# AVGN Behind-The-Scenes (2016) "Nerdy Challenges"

I thought it was a great idea to turn it into a story, almost a science fiction plot about artificial intelligence taking over, like the Terminator. In this case, the SEGA becomes self-aware and tries to take over humanity, and in the twist ending, I am the one behind the fish glass. Sort of like Jim Carrey in the Truman Show.
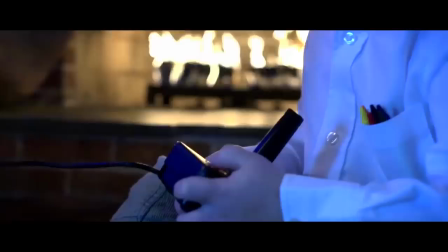[12:48]
Almost like the audience are the Seaman on the other side, and you've been watching me grow up.
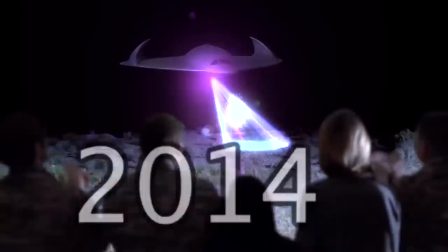[12:54]
And then it flashes back through the timeline where you see how the nerd progressed over the years, just like how in the game you watch the Seaman progress. It was a thank you to the fans, a thank you for watching me all these years and for helping me to grow.
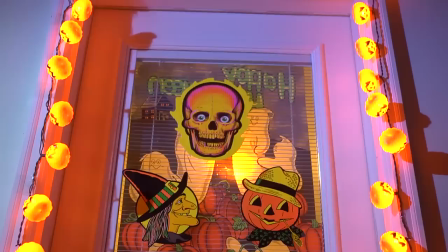[13:10]
The Crow was the first time I ever did a standalone episode on a Sega Saturn game, another console off the checklist.
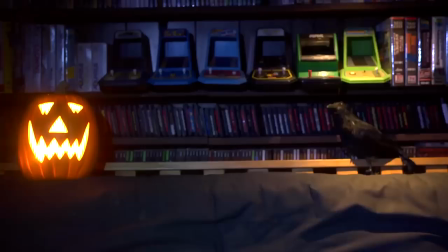[13:17]
This was the mandatory Halloween episode, but more specifically, it was actually a Mischief Night episode.
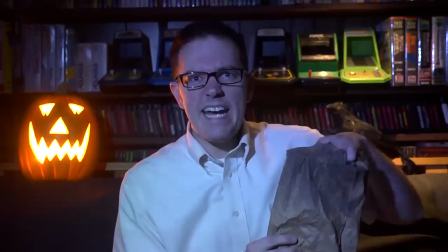[13:24]
So again, moving on, a lot of times the nerd will review games based on movies. and a reason a lot of the game choices are movie choices is because for one thing James is a movie guy huge movie fan another
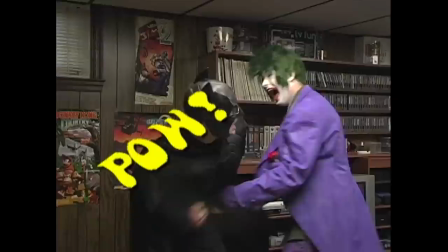[13:39]
reason is it's easier I guess to make funny videos off of something based on a movie because then you have
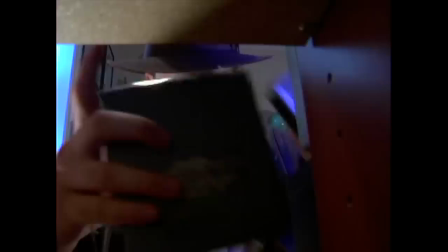[13:48]
more how should I say like established jokes and things that can be made or more comedy that can come out of something I rewatched the movie The Crow and then I realized the game wasn't based on The Crow.
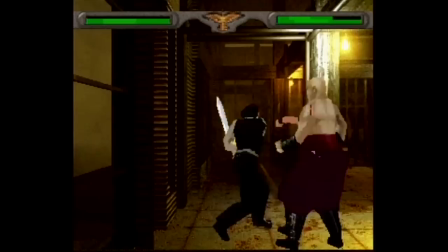[14:00]
It was based on the sequel. So then I realized, look, don't worry about the movie. Just make a good episode. Well, I had to finish this episode in less than 24 hours.
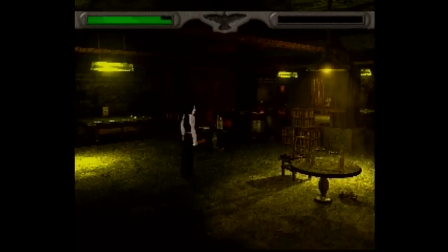[14:12]
It was that quick. I was in the middle of working on many projects all at the same time, so getting an episode in time for Halloween was a miracle.
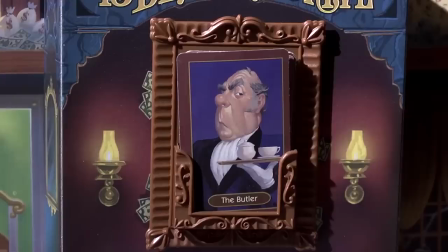[14:21]
I think of this one as another average episode, but considering the time crunch, it's pretty good.
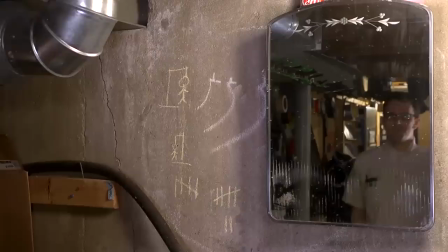[14:27]
At the time, I was finishing up the Bored James 13 Dead End Drive episode, and previously that year, Bored James and the Nerd became fused into the same character where it's like somebody with a Jekyll and Hyde split personality disorder,
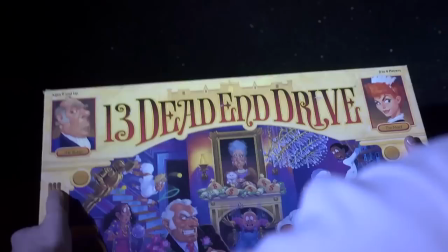[14:42]
so it made sense to end with a cliffhanger and lead into the next Bored James episode.
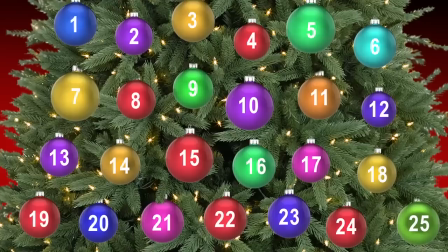[14:48]
Next was bad video game cover art. This was a series of 25 videos because I figured the only way to top 12 days of shitsmas was a whole advent calendar. One video a day all the way up to Christmas. We had we did 12 of those. We'd have to do 25 of them, which is more than double. So it just wasn't a feasible thing to do that many game reviews. I knew that was absolutely impossible unless I had half the year to start on it.
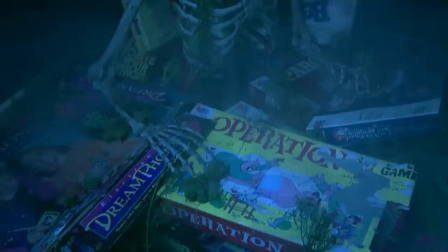[15:19]
Here I am, just finished the Halloween episode, just finished the Jekyll and Hyde movie trailer, just finished the AVGN Volume X Blu-ray, just finished the Boar James Nightmare finale.
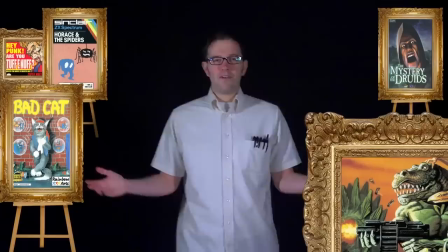[15:30]
Now it's the very beginning of December. Whatever I'm doing, it needs to get done fast.
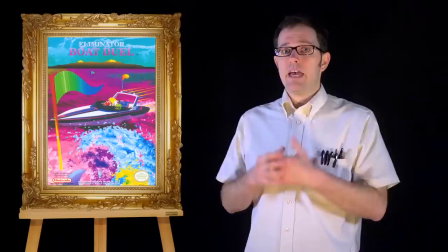[15:36]
Well, instead of making them full game reviews, I decided, how about do something that I've never done before? Critique the cover art. There was like the Eliminator boat duel with like that shitty cover.
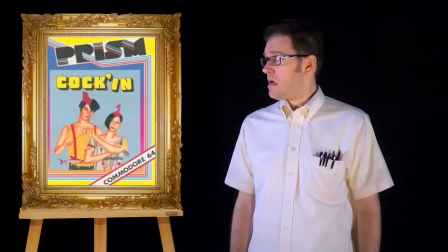[15:48]
They were all shitty covers, but I'm just trying to look now.
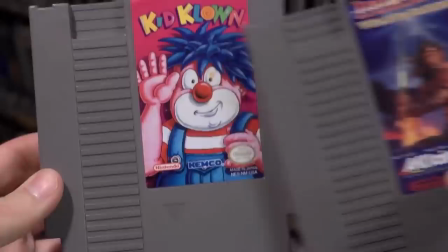[15:50]
I'm just picturing the covers of my oh There was the Commodore 64 cock-in game Cock-in like really
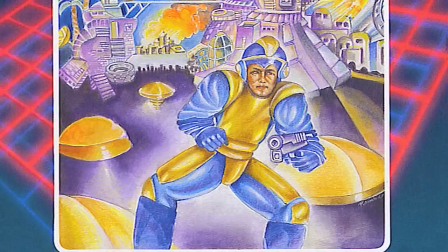[15:57]
it might have been a little easier than if I were reviewing games But it was still not easy at all. It was a lot of fun Don't get me wrong But I had to lose a lot of sleep in order to get it done The hardest part was the
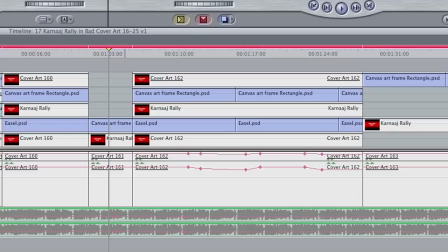[16:11]
images of the game covers because there were so many layers on my editing timeline that the system kept crashing constantly.
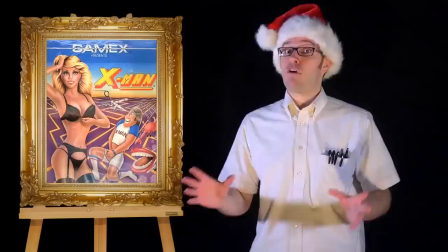[16:19]
And I love the way James did that as an art critic. So it was a weird, this weird sort of Christmas art critic thing.
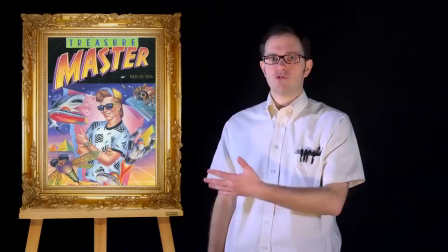[16:28]
I went to an art college. I have a bachelor degree in fine arts and I never use it.